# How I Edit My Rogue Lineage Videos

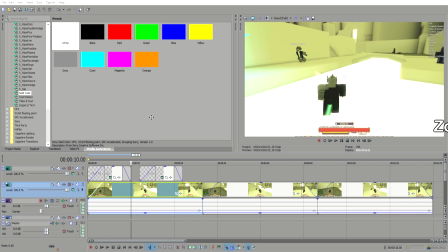I zoom in like this, and like okay, this is so much better, right? They can see you, they can see your name, they cannot see your toolbar, and they can't see the in danger thing, right?
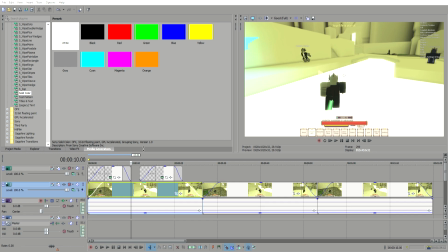But this is so much better. Instead of adding, like, we have our, let's say we add black bars, right? I don't know if I could do it on here, but if I add black bars, imagine just black bars, 25% of this, 25% of this.
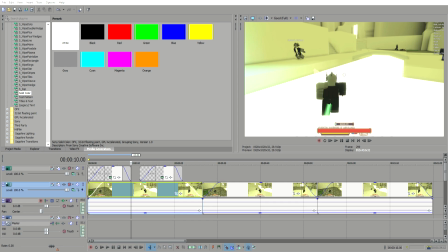It does not look good to me, and I recommend staying as far as you can away from these. You get this tool right here.
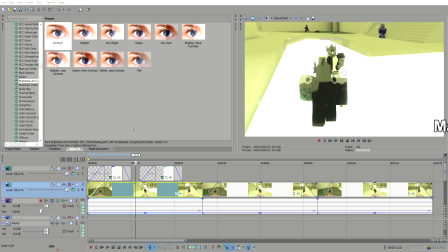It's called an anchor creation tool, and you can pretty much draw like you would in, let's say, Photoshop, and then you could just connect these, and then it cuts out your thing.
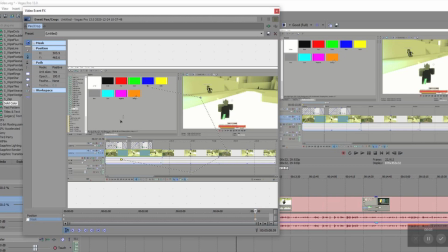This is not what I would go for. It's very jagged, but as you can see, this can cut out many things.
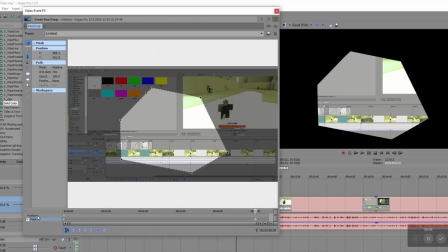Very useful for making green screens. It does.
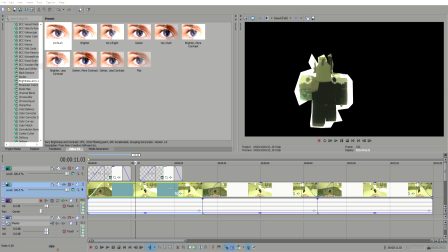The only thing I have, like, a word of caution for you is if you're gonna make a green screen, this takes many hours. Okay, like, it takes such a long time. Here's an example. Here, I'll save this.
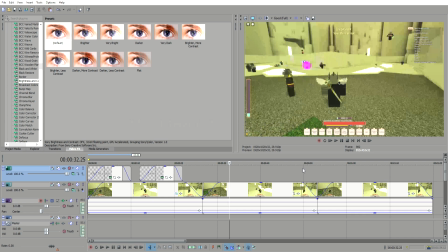Let's just say testing video. We'll revisit this in a little bit, but I'll show you a little bit of my project I have been working on,
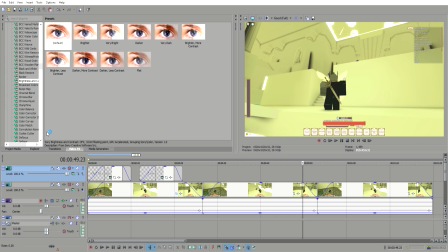and I'll show you what the capabilities of the screening effect are. Masking, sorry.
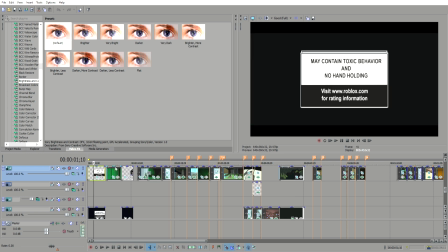Right, so I'm doing something here, and as you can see, all of my things are lined up perfectly.
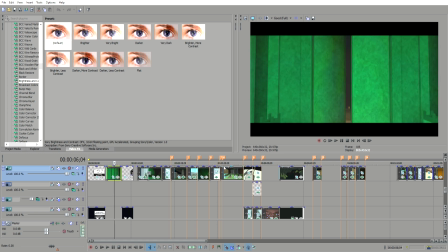Like, every single thing I want to be in here, these are my clips.
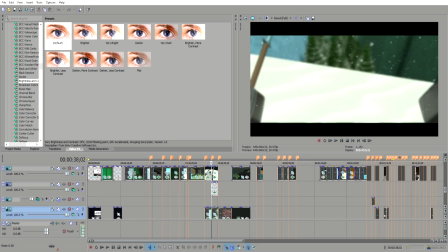They're all lined up in the same spot. If there's a background clip, I'm going to have it in the background, obviously, and all my audio's at the bottom, okay?
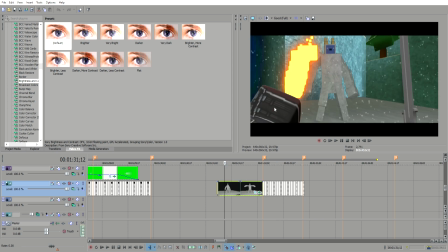Let's go to this specific spot. You're right. Okay, so as you can see, I have a Yeti here this is separate from the scene. Right now it looks very uniform, and as you can see, I have these black bars. I know I was talking about how I like to avoid them, but this is for a cinematic, and I think that it was appropriate if my entire video, had these black bars.
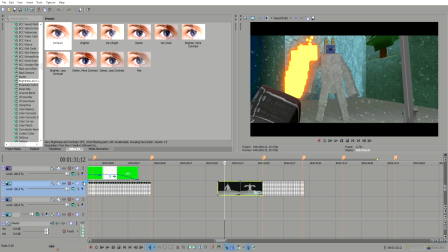So let's put this on solo. If I click on this, it'll only display this Yeti, okay?
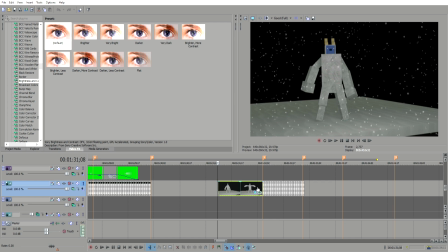This is one of my layers. If I go into this, this screen right here, you can see that every single frame here is cut out perfectly. This takes a very long time, but if I didn't cut it out,
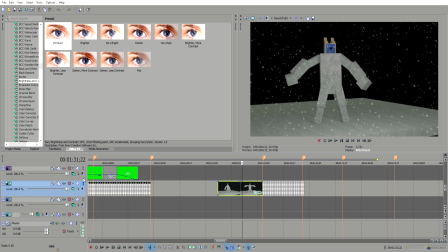that means this background would be black and I could not put in my background over here, okay? It's very fun to mess around with screening and making your own green screen effects and masking, making a transition or like a little thing that pops up.
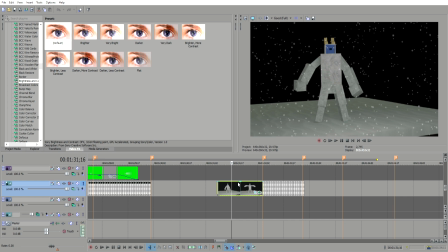Like for my Oni with the sword videos, I had the spinning head. That's something I had to cut out and mask every single frame. This takes a long investment of time, and I don't recommend doing it if you don't have that much time, don't do it, but I'd say it really makes your videos look nice.
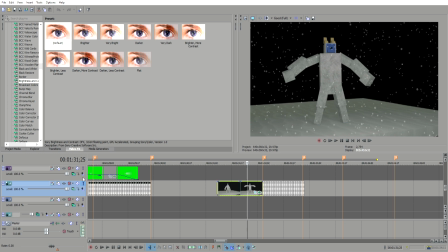Again, if you guys have any more questions about like the basics, and if you want me to go more depth into things, I surely can, but these are just the basics I use.
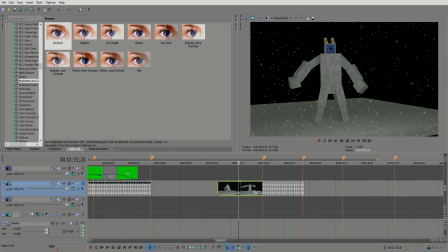I only do transitions. I don't use crazy effects.
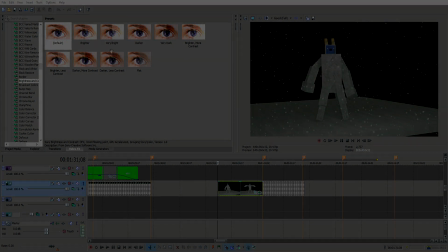I just use, you know, pan and crops and masking to do what I want to do.